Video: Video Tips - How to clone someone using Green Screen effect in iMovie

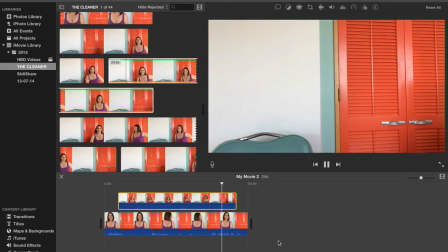253s
from this point, you might see some lighting change.
Repetition is not just about repeating yourself.
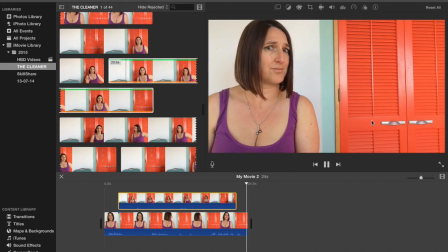259s
Yeah, see, there was a very subtle lighting change there. So this top clip is the clip that's going to have the effect added to it, so we may as well bring that right to the end so that that background doesn't change.
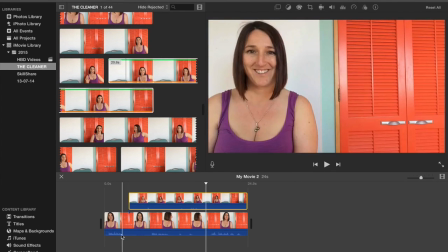271s
Okay, and the other thing I need to look for here is that I'm looking around at around about the time that I make my entrance.
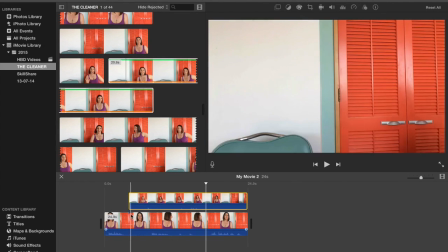277s
Yep, so I think that's going to work okay. Could potentially shorten this. Whoops, I could shorten this clip a little bit. Maybe there, but you can see my shadow approaching, so yeah, I'll be careful with that.
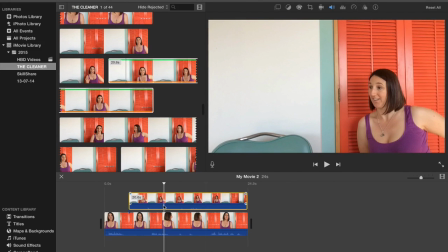294s
Okay, so time to add the effect. So you click on the top footage because that's the one that's going to have the effect. Go up here to the layers option, the two rectangles,
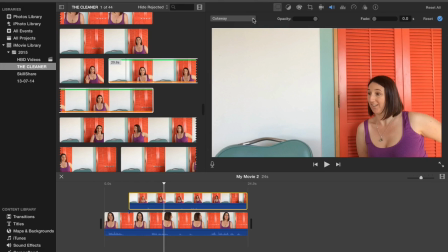307s
and you'll see you've got a drop down here with a few options. Cutaway, green, blue screen, which is what we're going to use, side by side and picture in picture.
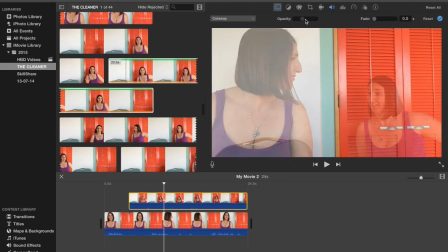317s
So just to quickly show you what each of these do, cutaway, you can basically fade, dissolve between the two frames.
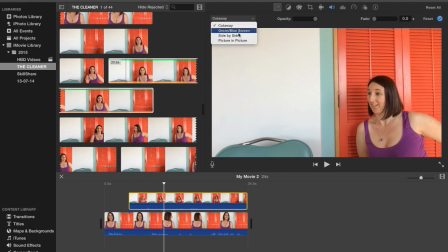325s
That can create quite a ghost-like effect. Side by side literally places the two clips side by side.
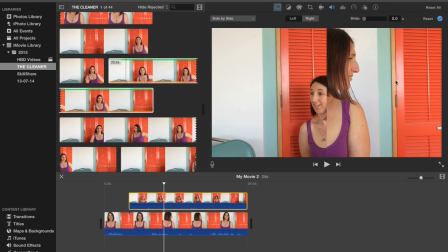333s
So I don't want that in this case because now I have two pantry cupboards and two walls and cuts off my faces.
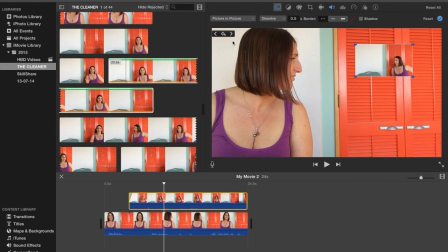339s
It wasn't going to work for this purpose. Picture in picture, that's quite a neat effect you can do. You could find some way to use that, but again, it wasn't what I was looking for. I really needed to do something kind of clever with this.
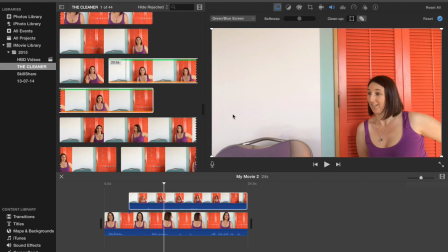354s
Now, with the blue and green screen, you'll be wondering what's going on here, but there's a bit of me in a chair. That's not quite right. That's the green screen taking effect. You'll also notice these crop drag points on the corners, and that's what we're going to go for. We're going to bring these in.
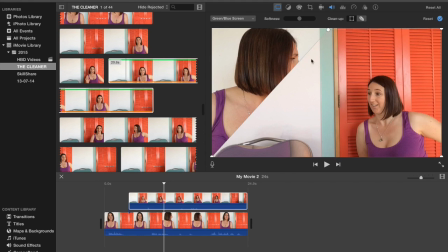370s
You can pretty much bring them into wherever you want. And reveal the footage underneath. That is literally how you do it. It's pretty neat, huh? So now you're going to understand why I chose the background I did,
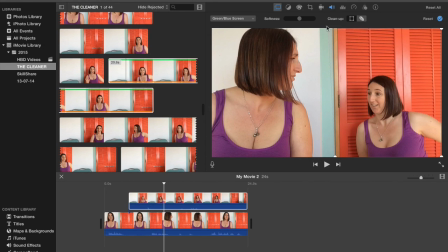385s
because what I can do here is bring these crop marks right in along that edge, and it's going to make it look super, you're just not going to know. It's a whole lot less obvious, isn't it, what we've just done.
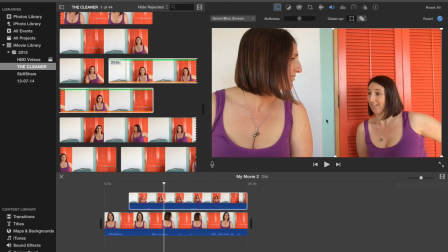402s
So I would suggest you bear that in mind when you do your own footage.
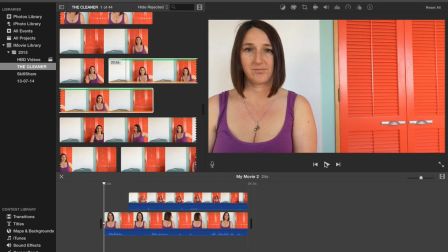407s
It's quite a handy thing. So now if we play that back.
Repetition isn't just about repeating yourself.
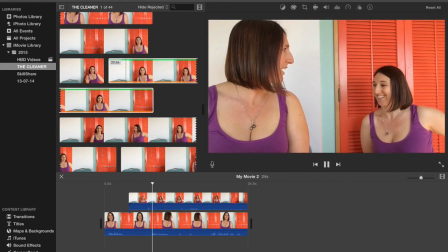417s Yay. Hey, look, sorry. Do you mind? I'm trying to do a video here.
If I did this differently next time, I would
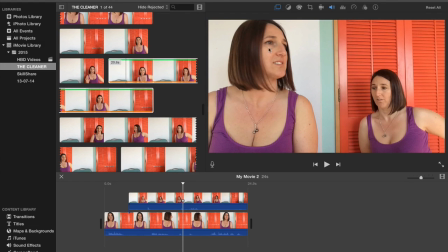430s
try and apply this effect with some of my trial footage, just to make sure that I'm looking in the right places, because clearly I wasn't. I'm looking down on the seat rather than up at where my body ought to be.
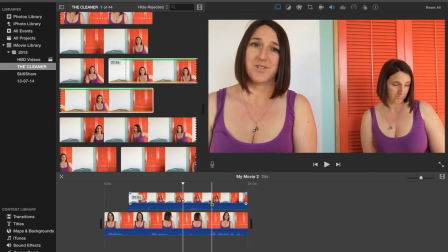448s
So we're not really looking at each other properly, which is kind of off-putting. But hey, you get the idea.
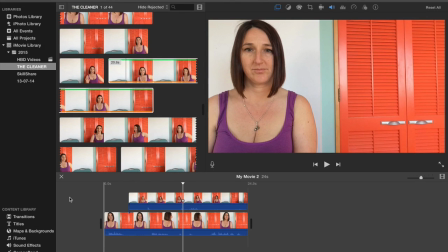454s
So I really hope that this little tutorial helped and that you put this awesome effect in iMovie to effect at some point in your videos in the future. Thanks for watching. Bye. Thank you.